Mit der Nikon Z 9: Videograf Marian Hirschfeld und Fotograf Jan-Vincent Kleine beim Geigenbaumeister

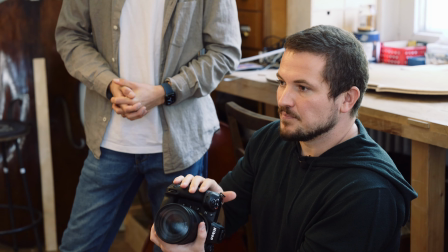(8:33)
Und zwar ist das ein bisschen Raumnebel, Haze.
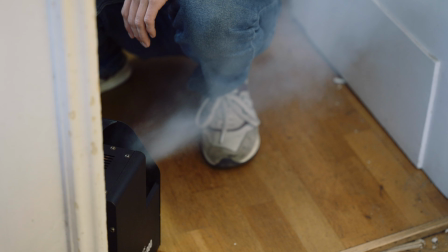(8:37)
Die bringt so ganz feine Partikelchen in den Raum und dadurch bricht sich das Licht, also sowohl das Licht, was durch die Fenster kommt, als auch das Gegenlicht natürlich.
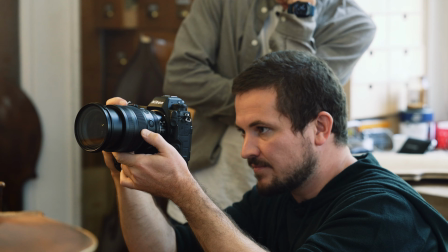(8:45)
Und das mindert die Kontraste. Also das sorgt einfach für ein bisschen mehr Atmosphäre im Raum.
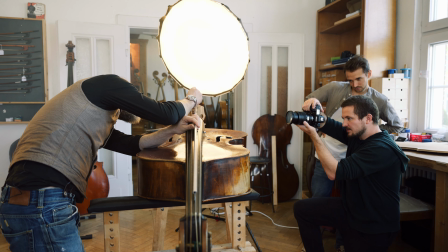(8:51)
Bei so einem Setting hier soll der nicht nicht sichtbar sein, sondern nur fühlbar sein.
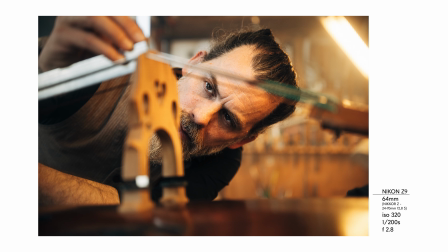(8:57)
Man sieht es an der Lampe. Es verändert schon gleich da hinten die Atmosphäre, oder? Es gibt ja in so einem Moment eine Sache, die man entscheiden muss.
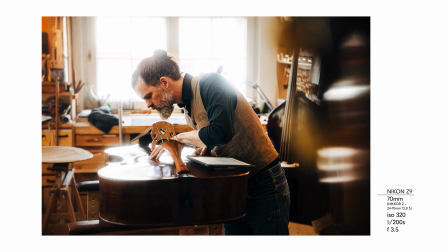(9:04)
Porträtiert man ihn oder das Instrument? Geht man auf die Details, die Finger oder aufs Gesicht? Mir geht es gerade um ihn und die Konzentration.
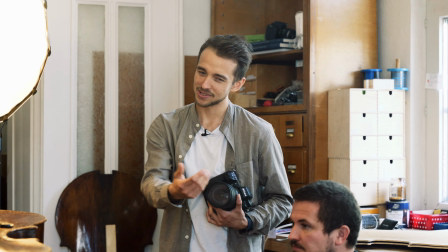(9:12)
Außerdem sieht man das Instrument ja so ein bisschen angerissen. Es ist ja schon eine Verbindung auch da.
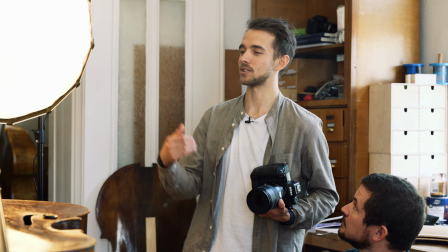(9:25)
Super, ich danke dir. Sehr cool. Darf ich?
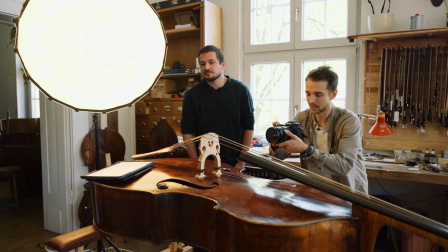(9:31)
Weil Video ja anders ist, jetzt müssen wir wirklich ein bisschen fortlaufende Bewegung haben. Also was bei mir eigentlich cool ist, wenn wir mal durchspielen, dass du wirklich zum Instrument gehst.
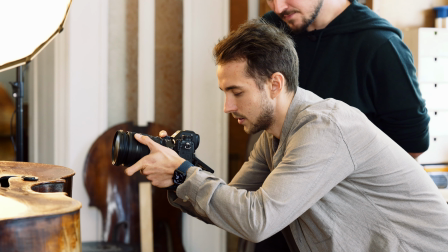(9:39)
Mach die ganze Abfolge mal. Ich nehme mir daraus, was ich kriege.
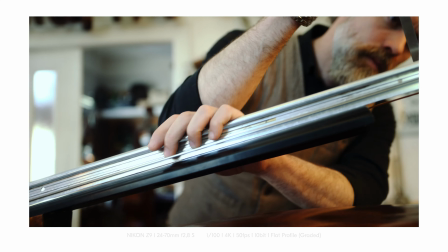(9:42)
Komm einfach erst mal von hinten mit dem Lineal dran und dann geh ich auch von der Perspektive, dass ich hier durchs Instrument filme.
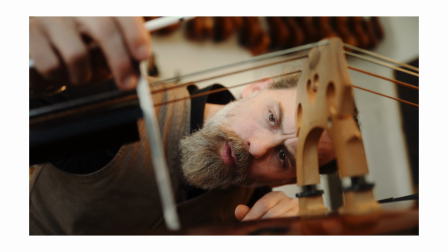(9:51)
Ich bin ready. Ich finde es immer super, super spannend. In der gleichen Szene.
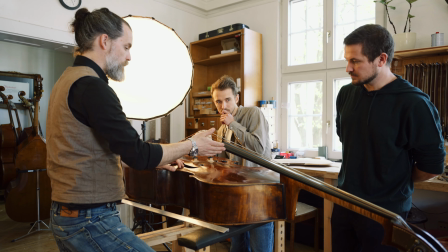(9:59)
anderen Kreativen über die Schulter zu schauen, weil jeder sieht die Szene ja anders.
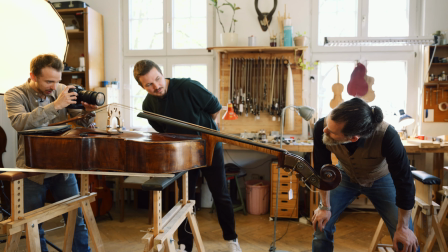(10:08)
Die Spiegelung des Steges, die hole ich mir jetzt da aufs Griffbrett, also im Grunde so,
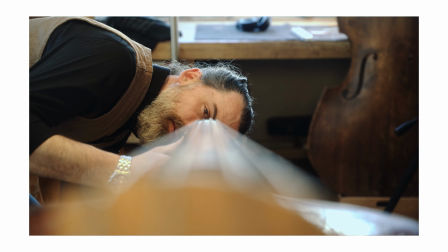(10:15)
und kann Unebenheiten auf dem Griffbrett faktisch erkennen.
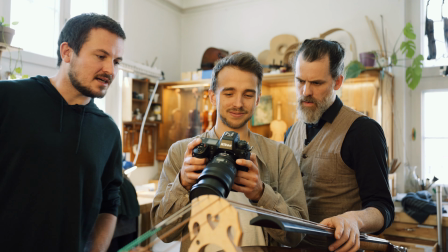(10:20)
Das sieht da ein super cooles Bild, wenn du noch mal hingehst und da einmal den Steg lang guckst.
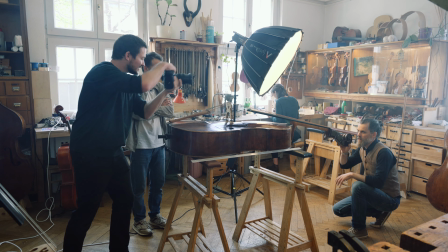(10:27)
Von den Seiten quasi auf dein Auge zu gehen, wo ich das so sehe, würde ich das auch gerne fotografisch einmal umsetzen.
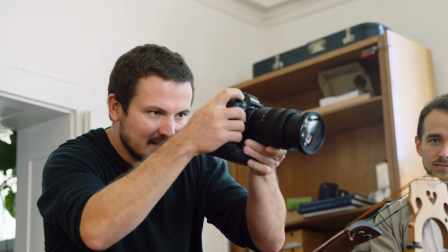(10:34)
Und zwar mit allerdings etwas anderem Licht, wenn ich darf. Ich habe mir jetzt das Licht dahin gestellt, um so ein bisschen so ein Rembrandt-Portrait-Licht zu produzieren.
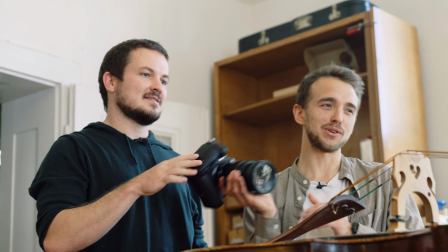(10:43)
Das finde ich, das wirft ein sehr schönes Licht dann auf sein Gesicht. Da haben wir fast schon ein Portrait hier über diese Seiten hier hinweg.
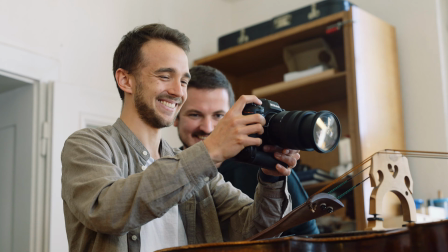(10:54)
Hat sich mal eine Idee genommen und besser gemacht. Die spielen das auch noch mal durch. Das ist ja das gleiche Prinzip wie beim letzten Mal.
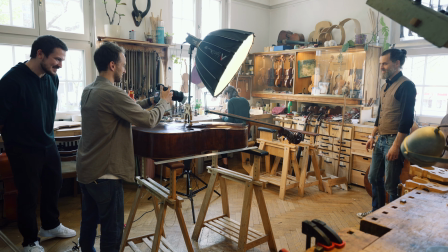(10:59)
Wenn man zu zweit hier unterwegs ist, Vier Augen sehen immer mehr als zwei.
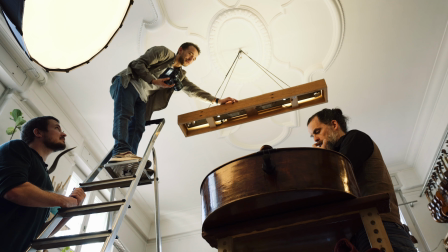(11:04)
Das ist ja das Schöne in unserer Zusammenarbeit, immer so ein Null-Konkurrenz-Denken haben. Ja.
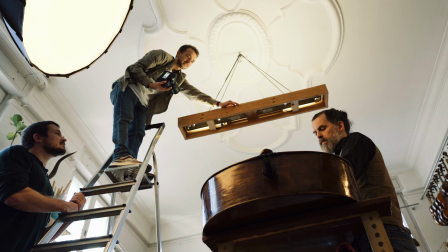(11:11)
Okay, bitte.
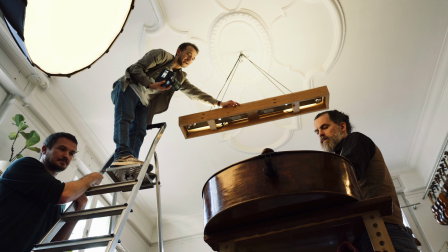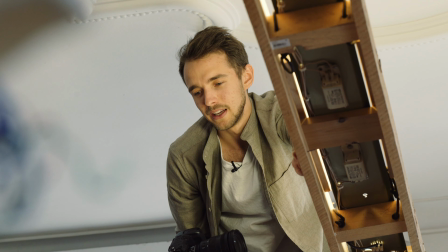(11:18)
Ich bin jetzt gerade auf die Leiter geklettert, damit ich so einen Flatshot kriege. Ich finde, das ist immer bei einer Werkstatt oder bei Arbeitsschritten sehr dankbar, wenn man alles aus so einer Vogelperspektive sieht,
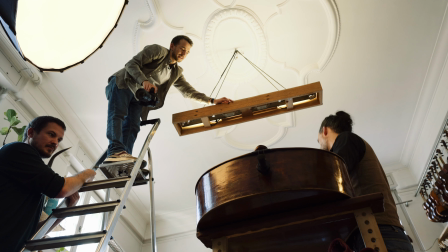(11:27)
um wirklich mal so einen grafischeren Blick eigentlich drauf zu geben, was du gerade machst.
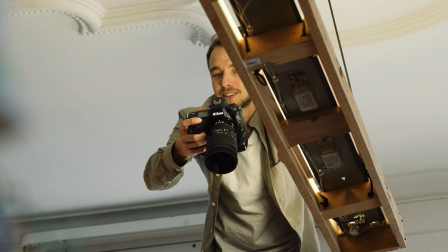(11:33)
Deswegen halte ich einfach ganz stumpf die Kamera die ganze Zeit in der gleichen Position über dir und du gehst einfach mal den Arbeitsschritt durch und dann gucke ich am Ende,
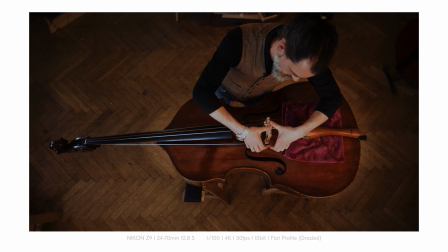(11:42)
was ich mir da rauspicke. Das ist halt auch der Vorteil an so einer Kamera, die ja auch dafür gemacht ist, mal mit einer Hand zu halten.
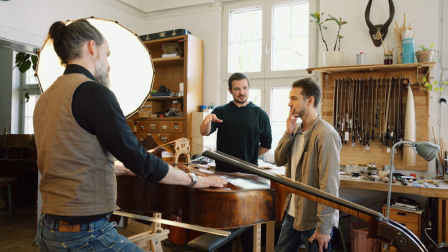(11:50)
Ich könnte jetzt keine dicke Filmkamera hier gerade so halten. Klar geht das alles ein bisschen auf den Rücken, aber es ist auf jeden Fall möglich.
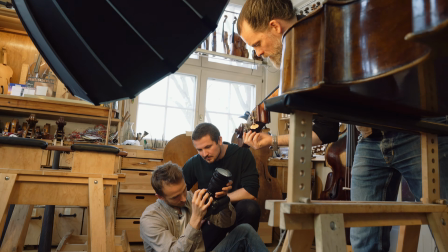(11:59)
Willst du einfach mal kurz fortfahren mit Filmen, wie ihr die nächsten Arbeitsschritte macht?
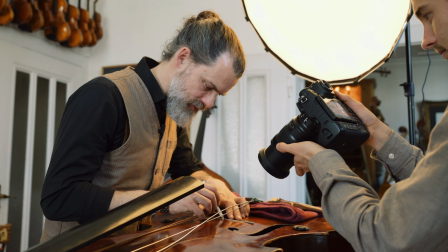(12:04)
Weil ich habe das Gefühl, du brauchst die Dynamik der unmittelbaren Arbeitsschritte mehr als ich bei Foto.
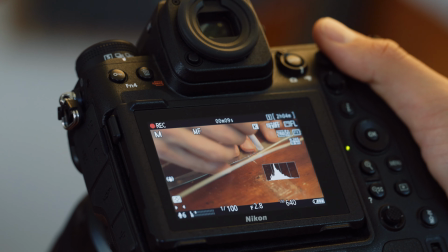(12:10)
Ja.
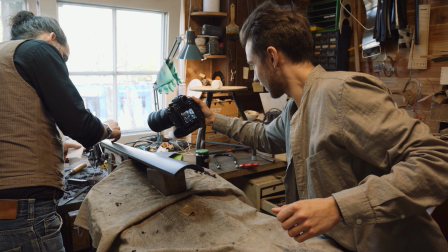(12:12)
Was man beim Video halt macht, man bewegt sich noch mehr, während man sucht vielleicht ein bisschen mehr, glaube ich manchmal, weil man halt diese Bewegung noch braucht und eine Abfolge hat.
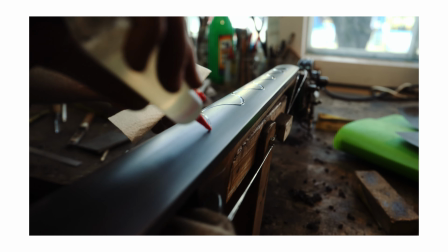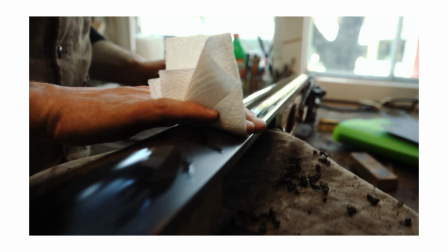(12:26)
Wieder drei, zwei, eins, jetzt.